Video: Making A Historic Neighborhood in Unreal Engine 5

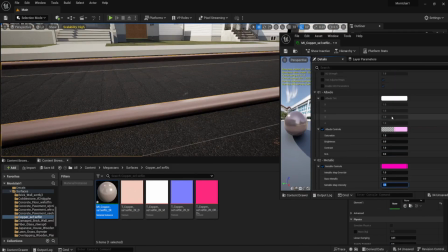(36:39)
Anyway, I adjusted the texturing of that rail, of the trolley rail, and then I decided to go back to all the houses and I added more of that borders for all the roof edges as well,
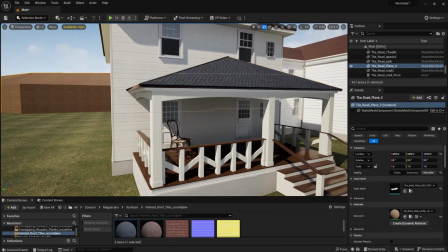(36:52)
because that's going to make the roofs look a lot more realistic too. So it just doesn't look like a endless, seamless texture that is repeating all over the roof.
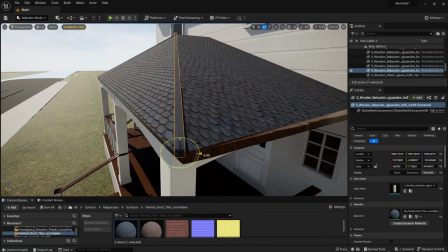(37:01)
It looks a lot more realistic this way. So I went back through all the 3 houses so far and I did the same thing.
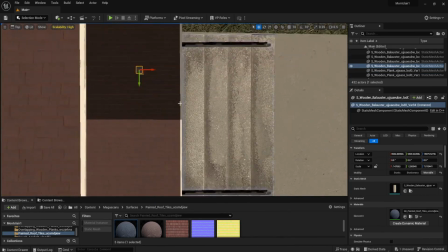(37:08)
I just copy and pasted the roof texture and I put it onto that wooden plank there.
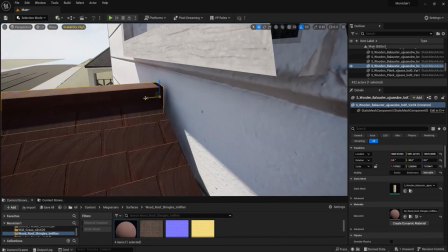(37:13)
The tiling doesn't match at all, but it doesn't matter. You're not going to be able to see it up close anyway, so it's fine.
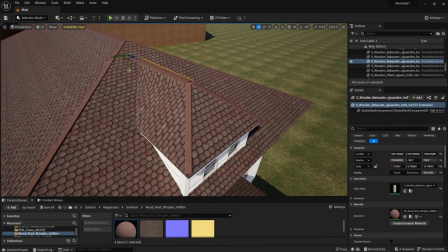(37:19)
But at least you see the 3D element and not the texture itself. That adds a lot of depth and realism.
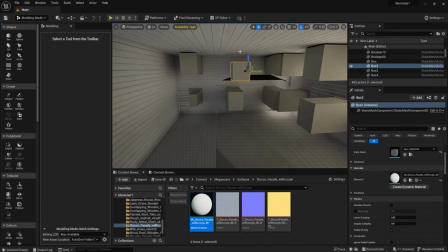(37:24)
There you go. Looks pretty good. I like it a lot. Then I added all the room cavities for this house, and then I booleaned them out,
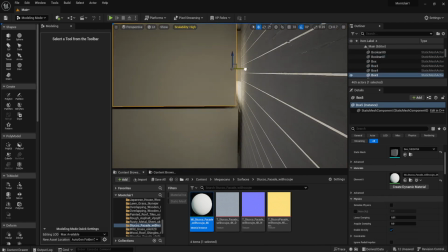(37:33)
and then I booleaned out the window cavities, and then I'm done.
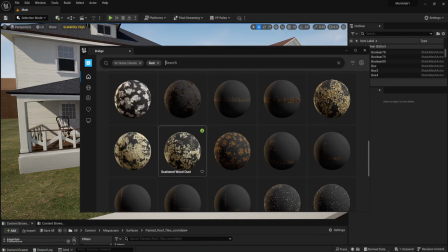(37:39)
Next, I decided to add a dust decal to the roofs of these houses,
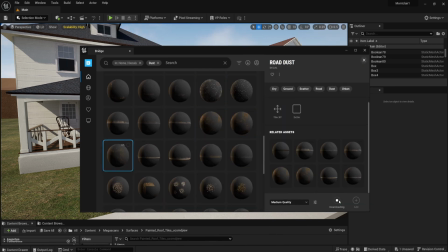(37:46)
because I think it's a bit too obvious to see the tiling of the roofs.
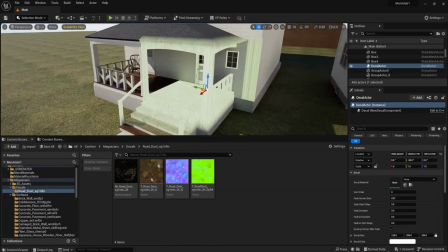(37:52)
So I used a decal actor. This is how you do this thing in Unreal Engine.
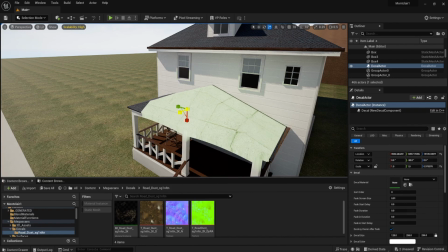(37:56)
Use a decal actor to basically show how the decal will be projected and onto which surface at what angle,
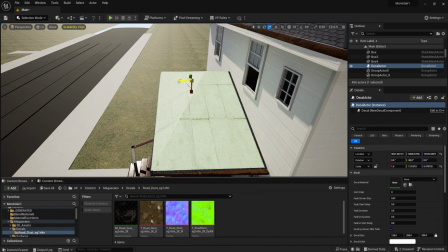(38:04)
and then you select the decal texture right there, and then you can see it's right here.
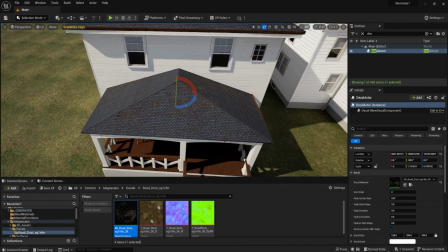(38:09)
So using this dirty dust decal, it adds more variety to the texture of the roof,
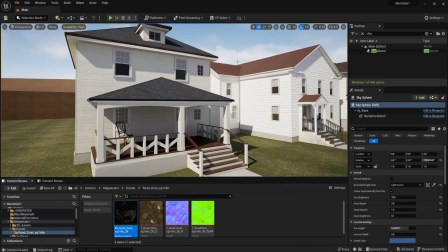(38:16)
and hopefully it makes it look less repeatable, you know?
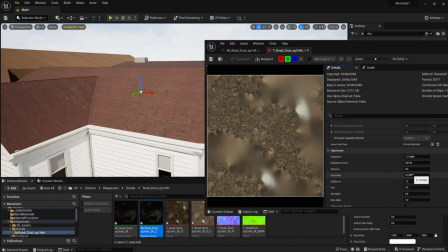(38:21)
Of course, I'm gonna adjust the levels and the colors of this dirt here so it doesn't look so obviously speckled,
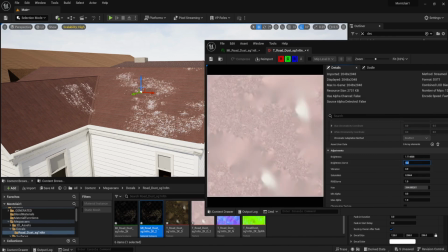(38:28)
but at least it adds some color variety to the roof and it looks a bit less tiled.
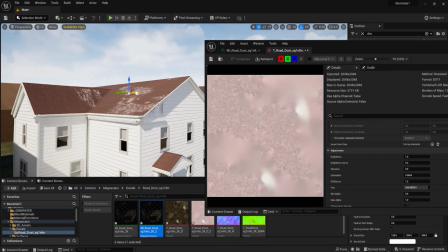(38:33)
Of course, I'm going for realism here. I discovered a method of better blending textures later on in my process here,
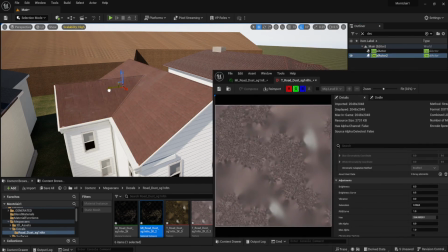(38:41)
which I could have easily used for these roofs, which I didn't. So, food for thought.
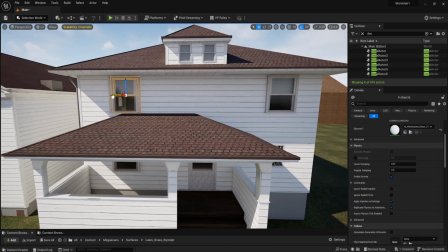(38:48)
This is something that I can do later. I'm going to share later on how I made tiled textures look completely untiled very easily.
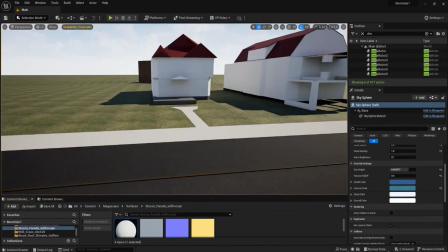(38:55)
Next, we move across the streets to get to this very fancy looking house.
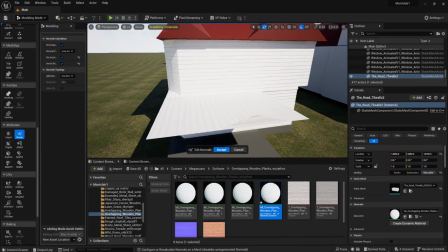(38:59)
Kind of looks like a castle. Usual same old UV projection, adds the wood texture for the walls.
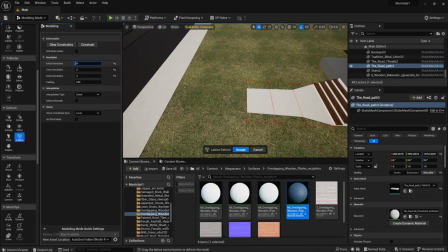(39:06)
This actually I had to adjust the path here. It didn't look quite right apparently.
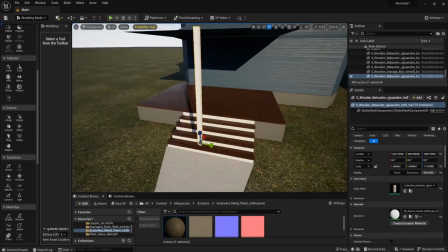(39:11)
Copy and pasted the posts from previous houses and copy and pasted the stairs as well.
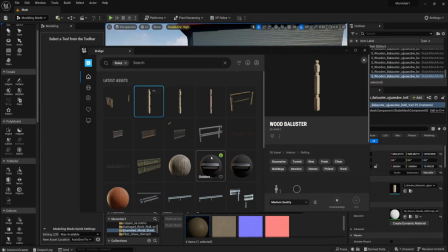(39:16)
The wooden boards, the planks. I found another wooden baluster, and this is going to be part of the fence of this house.
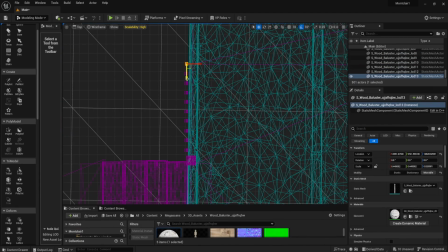(39:23)
It looks pretty nice, very delicate, very cool. Something like this.
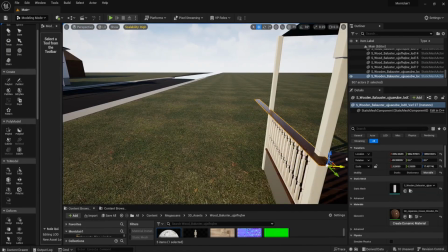(39:28)
I just group it all together, copy and paste it along the way onto all the sides.
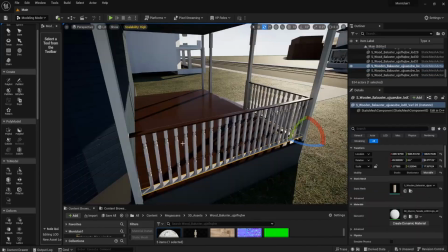(39:33)
Super easy. This side of the street is not going to be all that well seen, actually.
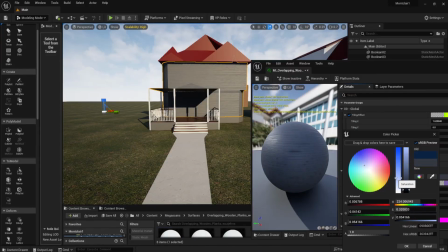(39:39)
So there's not that much reason to make it that detailed.
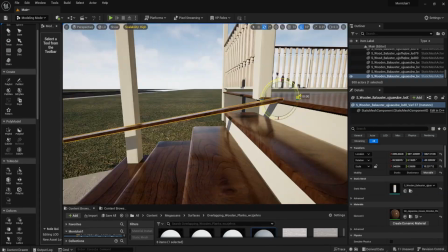(39:43)
And most of the new textures that I downloaded from Quixelbridge for this side of the street are actually low res,
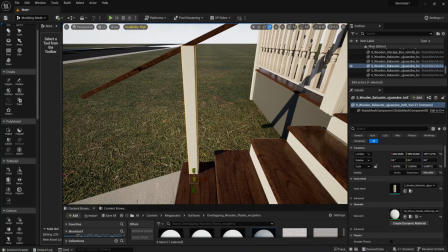(39:49)
low quality textures, I think 1K, as opposed to the medium quality 2K or the high quality 4K,
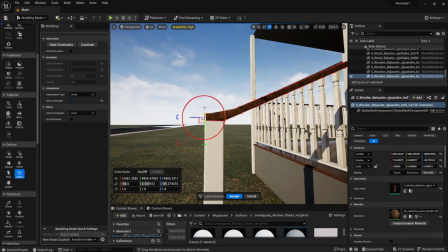(39:55)
because they're going to be very far away. So you don't need all that high poly and high quality texturing either.
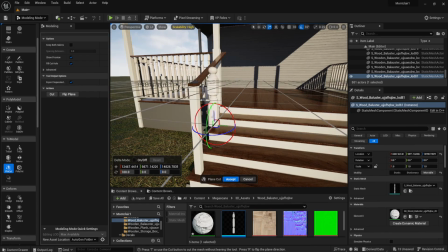(40:01)
So I took that ball of the wooden baluster and I put it on there,
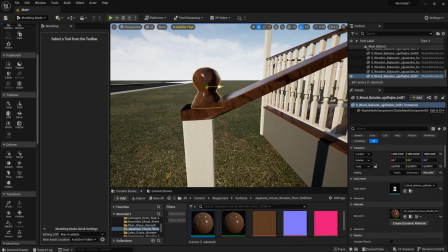(40:06)
changed it to a wooden texture, and I used those balusters to complete the staircase railing.
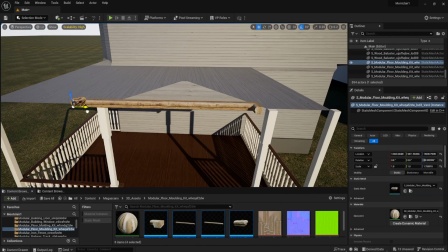(40:11)
Super cool. I found another roof molding. It kind of looks like skirting boards as well. Maybe it is skirting boards.
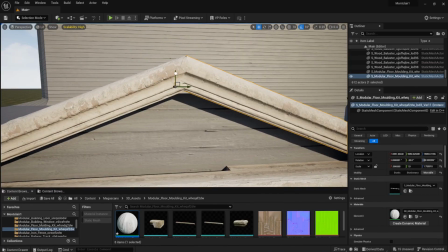(40:17)
So I just downloaded another asset there and I put it along the house. I got this decorative thing here, this ornament.
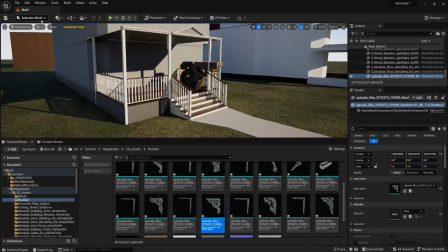(40:24)
I don't really know what it is, but it is seen these days on this house. This is something very similar, of course.
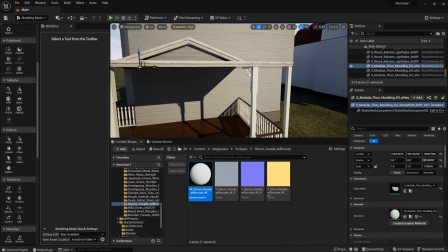(40:30)
It's not the exact same pattern, but it does get the message across.
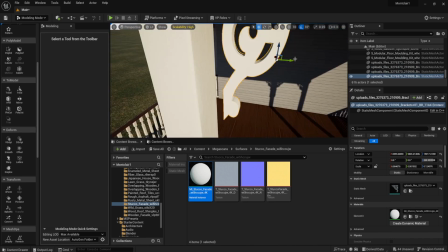(40:34)
And I copied and pasted it all around where it's supposed to be, all along these wooden posts.
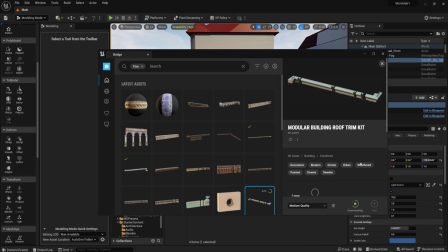(40:40)
And there you go. It looks a lot more fancy now. I got this modular building roof trim kit.
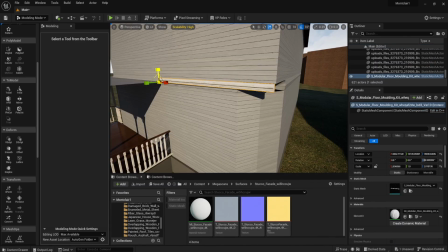(40:46)
So now we can call it trim too.